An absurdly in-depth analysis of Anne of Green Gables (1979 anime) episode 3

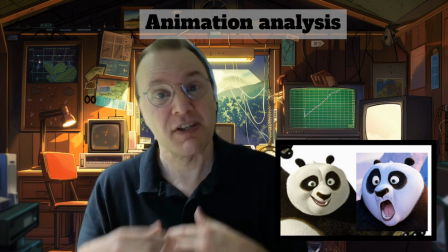You know, this is what surprise looks like. This is what happiness looks like.
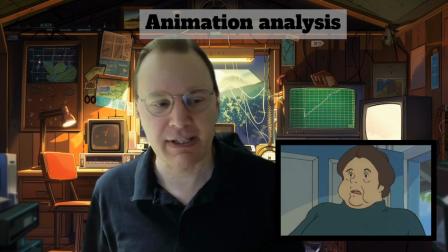Anne avoids that. There are a lot of really interesting facial expressions in here that are not standardized.
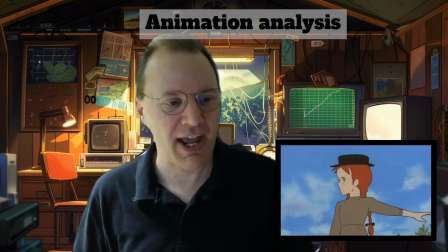You're not going to see this as directly on character today. I love here seeing Anne looking off into the distance,
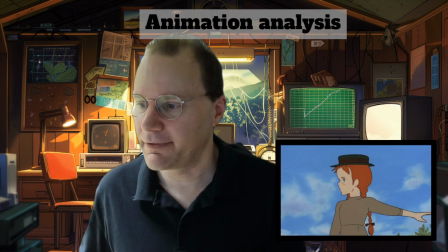where there's this sense of, you know, wistfulness.
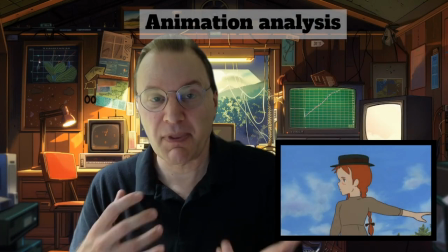Wistfulness in her expression. Something that's just different from what you're used to seeing.
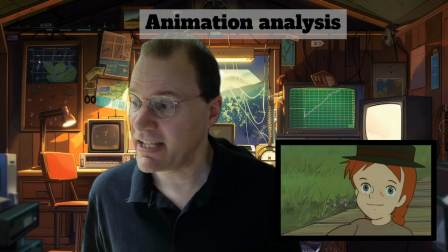And this continues in other shots.
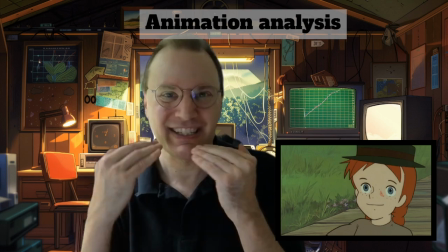Here you see Anne's very happy expression and just kind of the tilt of her mouth to adding just a little bit of something,
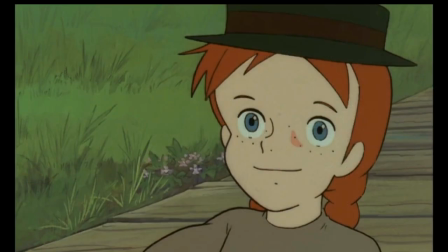a little bit interesting there, I think is just really cool.
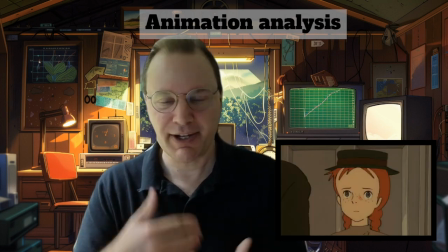And there are just more and more of these when Anne is entering Green Gables for the first time and she begins to understand what's going on here.
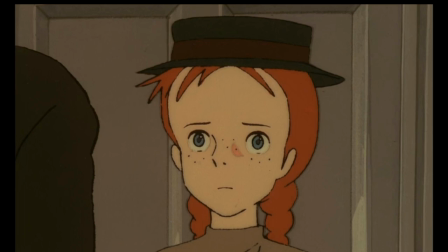The facial expression here is this curiosity but worry, this kind of fear.
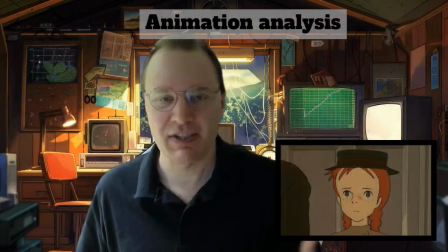But again, it's not the kind of expression that you see very commonly on anime characters.
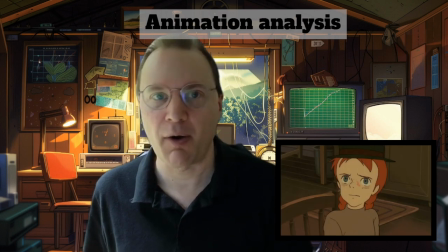And it just continues on. When Anne is sad,
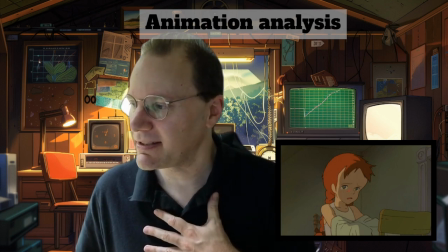this beautiful shot, and it breaks my heart when I see it, but this shot when Anne is getting into bed and starting to cry,
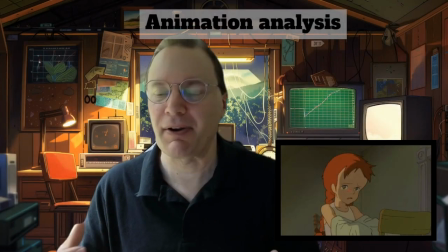again, just there's something about it that feels unusual.
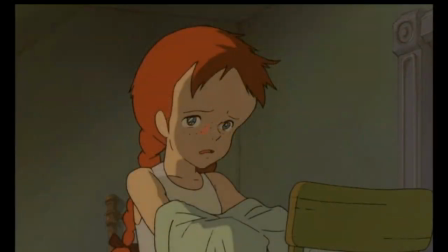Even little things like the little dollop of red they put on her cheek that just draws your attention in to that a little bit.
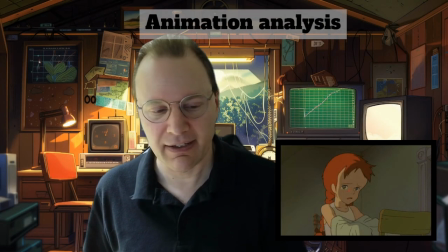It works. It's effective. And it's what these characters are feeling at the time.
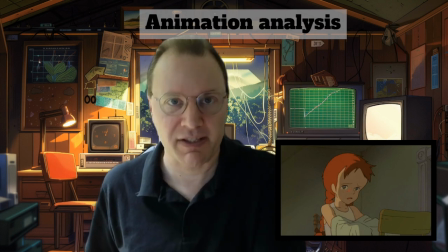We're not moving from stock expression to stock expression.
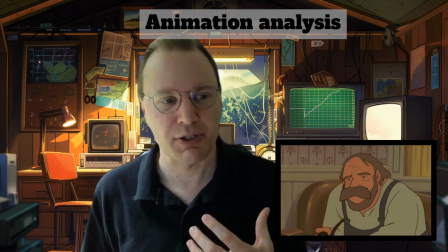Even this expression where Matthew's trying to work through his feelings while talking to Marilla,
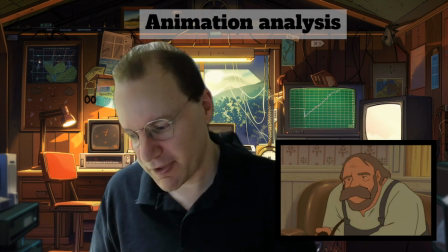the way he's looking off to the side while talking,
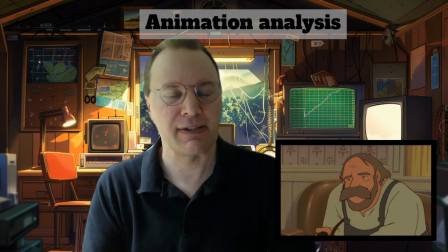again, it's very accurate to this aging man who doesn't talk a lot, doesn't communicate a lot with people. Just this sidelining of his feelings, really, of his emotions, just trying to get there,
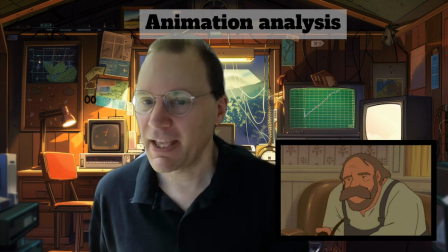sort of a roundabout way. It works. So I think it's really effective in this.
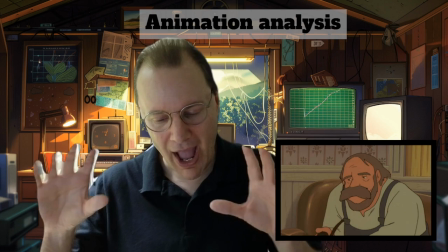Similar thing with how the characters are positioned on screen.
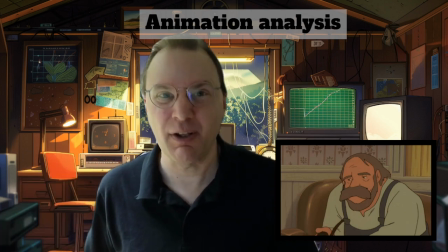Not exactly a camera angle, but like how the storyboards decide to do that.
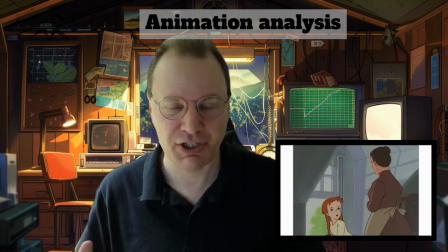So things like this shot where Marilla and Anne are talking,
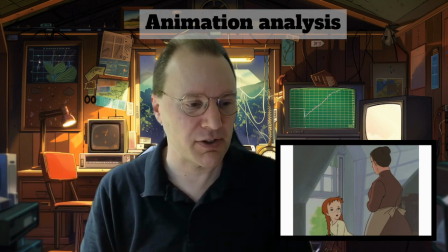the fact that we're looking pretty much equally at both characters, but we have Anne turning around and looking up to look at Marilla,
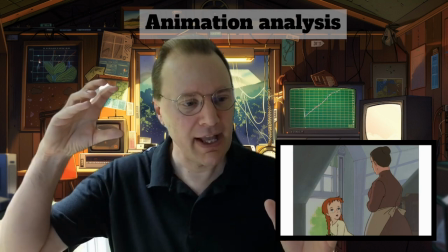but we're looking kind of over Marilla's shoulder. So it's not a shot that focuses on either of them.
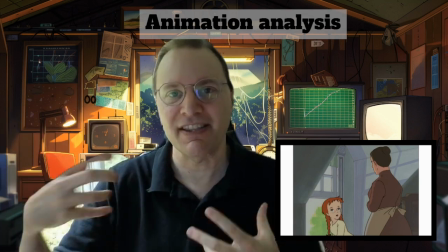It's keeping them both in the shot, but they're both reacting to each other. It's adds some dynamism and it adds some visual flair to what's going on.
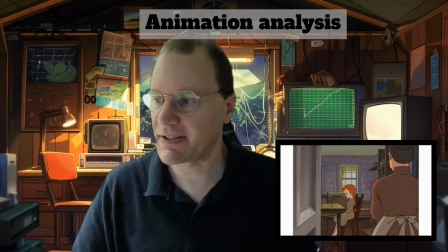You see it in the shot where Marilla is entering to see Anne, and again, it's just how the characters are positioned.
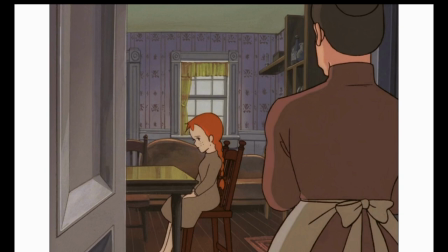The fact that we see Marilla over the shoulder and Moran in the and Anne in the center, rather, it just really works.
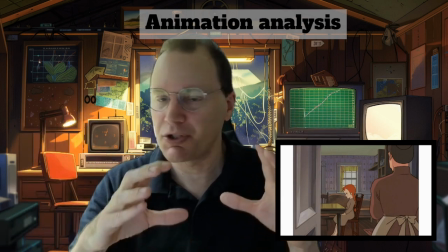It draws your attention to Anne while keeping Marilla there
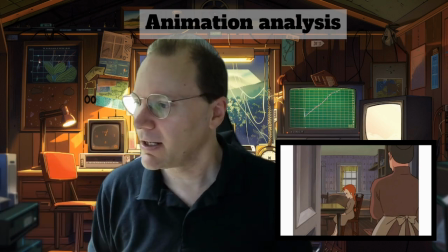in the shot. You know she's there, you're aware she's there, but you're focused on Anne while Anne is not looking at Marilla. They're barely in the same scene together. And again, it's just different.
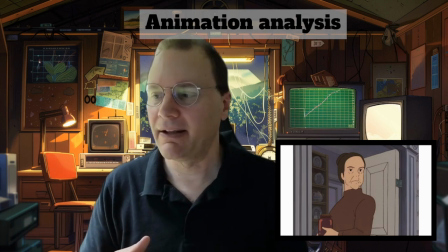Even this shot where Marilla's looking back at Anne after Marilla's going into the pantry, or the other room rather,
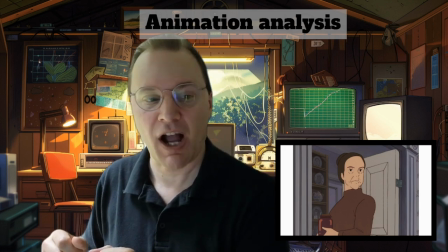having a character halfway through a door, stopping, looking back, holding the thing,
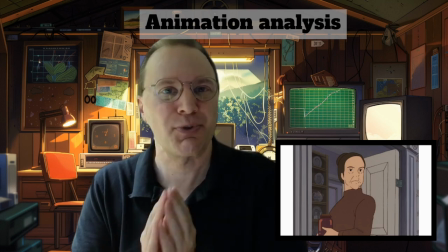it's unusual for anime, but very normal for actual human beings walking around their house and dealing with people.
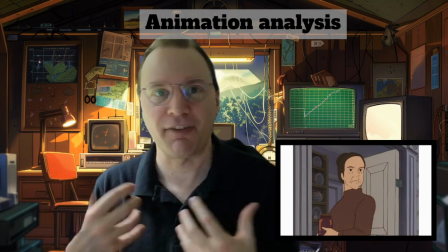It's not overextended, it's not flashy, but it feels real.
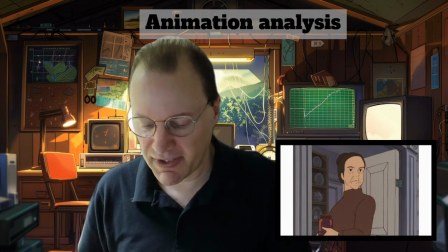You also see this in things like the character designs.
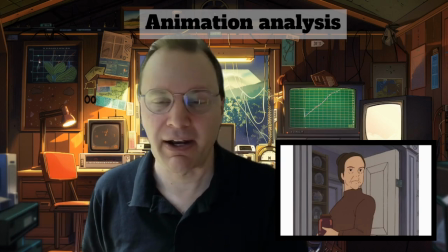Marilla has a very simple character design in a lot of ways, but I think also especially in Matthew.
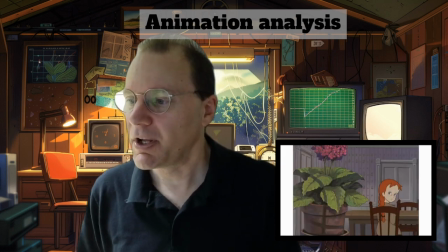I wanted to mention this one too. Look at this shot of Anne and the flower.
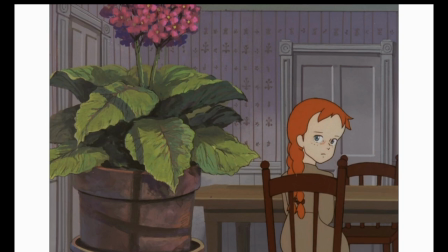So when you see, you got Anne in contrast with the flower over there. And what's amazing is how, again, Anne's not in the center of it, but even the flower is not really the center of attention.
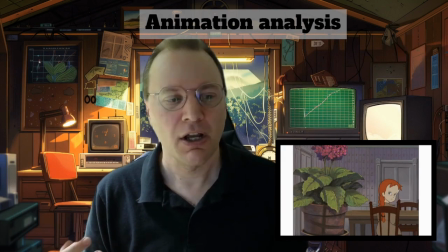We're being pulled in multiple directions in the one shot. We're looking at the flower, looking back at Anne, because Anne's a little smaller.
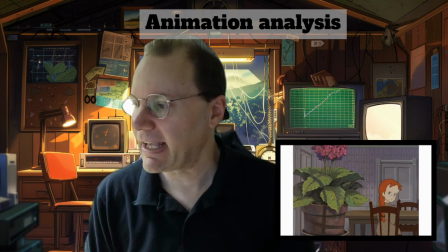It's just not the kind of composition you're used to seeing. And I think it helps to enliven the series.
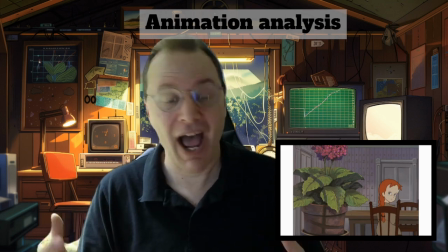It adds some symbolism as you contrast a growing flower with a growing young girl.
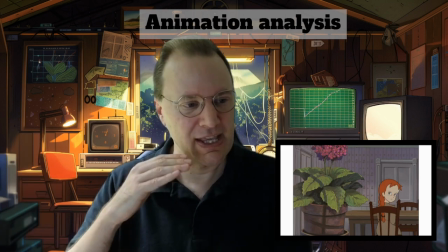The flower with the almost prison-like bars over it,
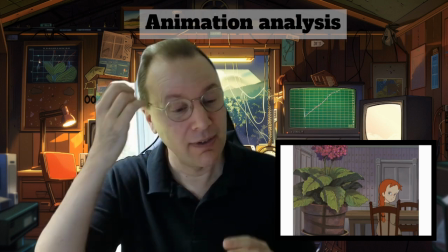implying the sort of how Anne is being imprisoned by her circumstances.
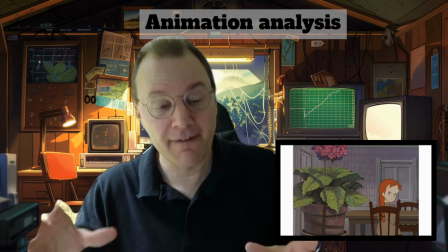There's a lot going on here in a very simple, normal environment.
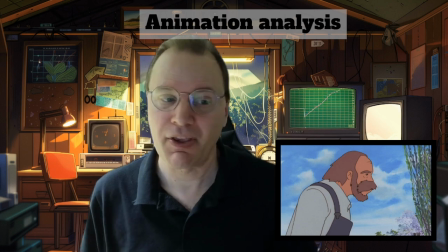I think it's pretty brilliant. And then, as I mentioned, Matthew. I don't often see character designs like this.
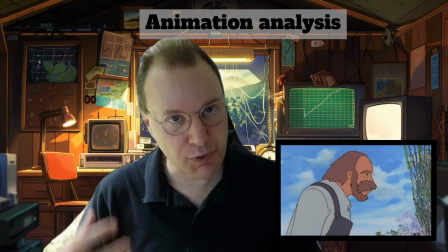A stooped old man.
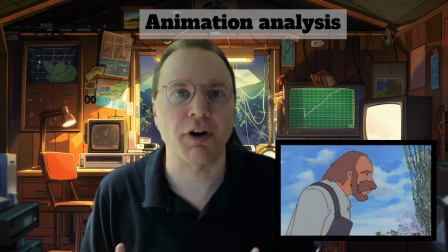We've certainly seen the thin, stooped over older person in anime.
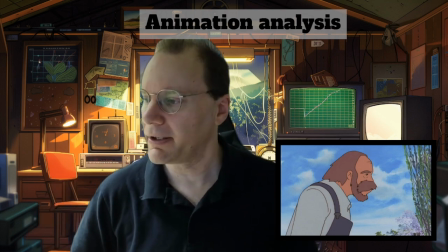But this guy who is barrel-chested, broad, but has this stoop to him because he's been working on a farm all his life.
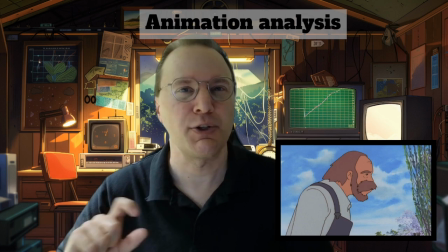There's just attention paid to exactly how he would behave.
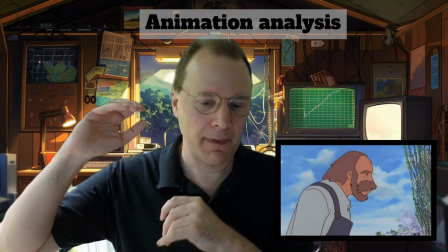It doesn't feel like, again, man in his 30s with different hair.
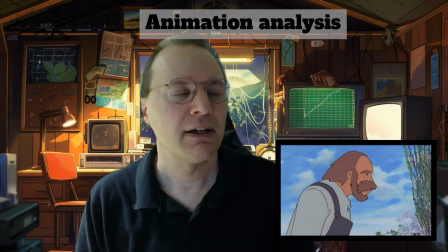There's so many different archetypes now for character design, broadly speaking, of how characters in certain ages should look. And this is not that. Which allows us to get deeper into Matthew's head as we realize, oh,
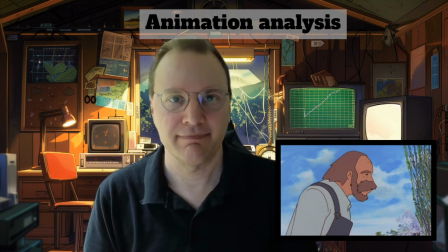this is somebody who is unique, his own person. And what does that tell us about him? You know, the character design is not just a cipher for simple things of age and health. It's also a cipher for his life situation, that he's getting older.
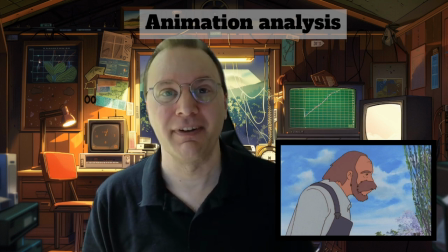He does need help around the farm. And he's not going to get it from Anne directly. What does he need?
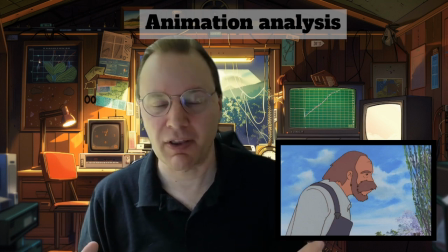So all things that I think Takahata is juggling brilliantly in this show, and just makes it,
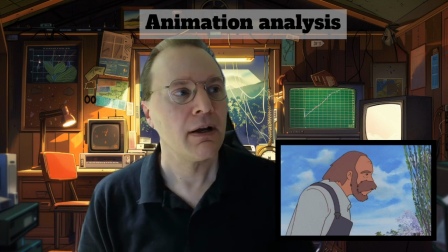from an animation perspective, a bit of a standout in its own way, I think. All right, I hope you found that useful. In case you're curious, I am back from that Arts and Culture Festival. It went really well. Everything is A-okay there. People seem to like my presentation. Might have made a few more fans, so if you're watching from there, thank you. Unfortunately, the intern, if you will, left things in a little bit of a state. Very grateful to her for helping out here, but a few things they have to take care of, including some bugs in the system. And by that, I mean literally bugs. So that's okay, though. We'll get it all worked out and taken care of. Let's head in and talk about episode 3 of Anne. A few things to watch out for in this episode. Look at Anne's mood swings and how strongly she feels about the things in her life. Look at how Marilla treats Anne in this episode. The use of symbolism in the environment around the characters to reflect their interpersonal dynamics. And Matthew's reaction to Anne's goodbye. That one is definitely remarkable. So let's get Steve on the horn and let's get into it.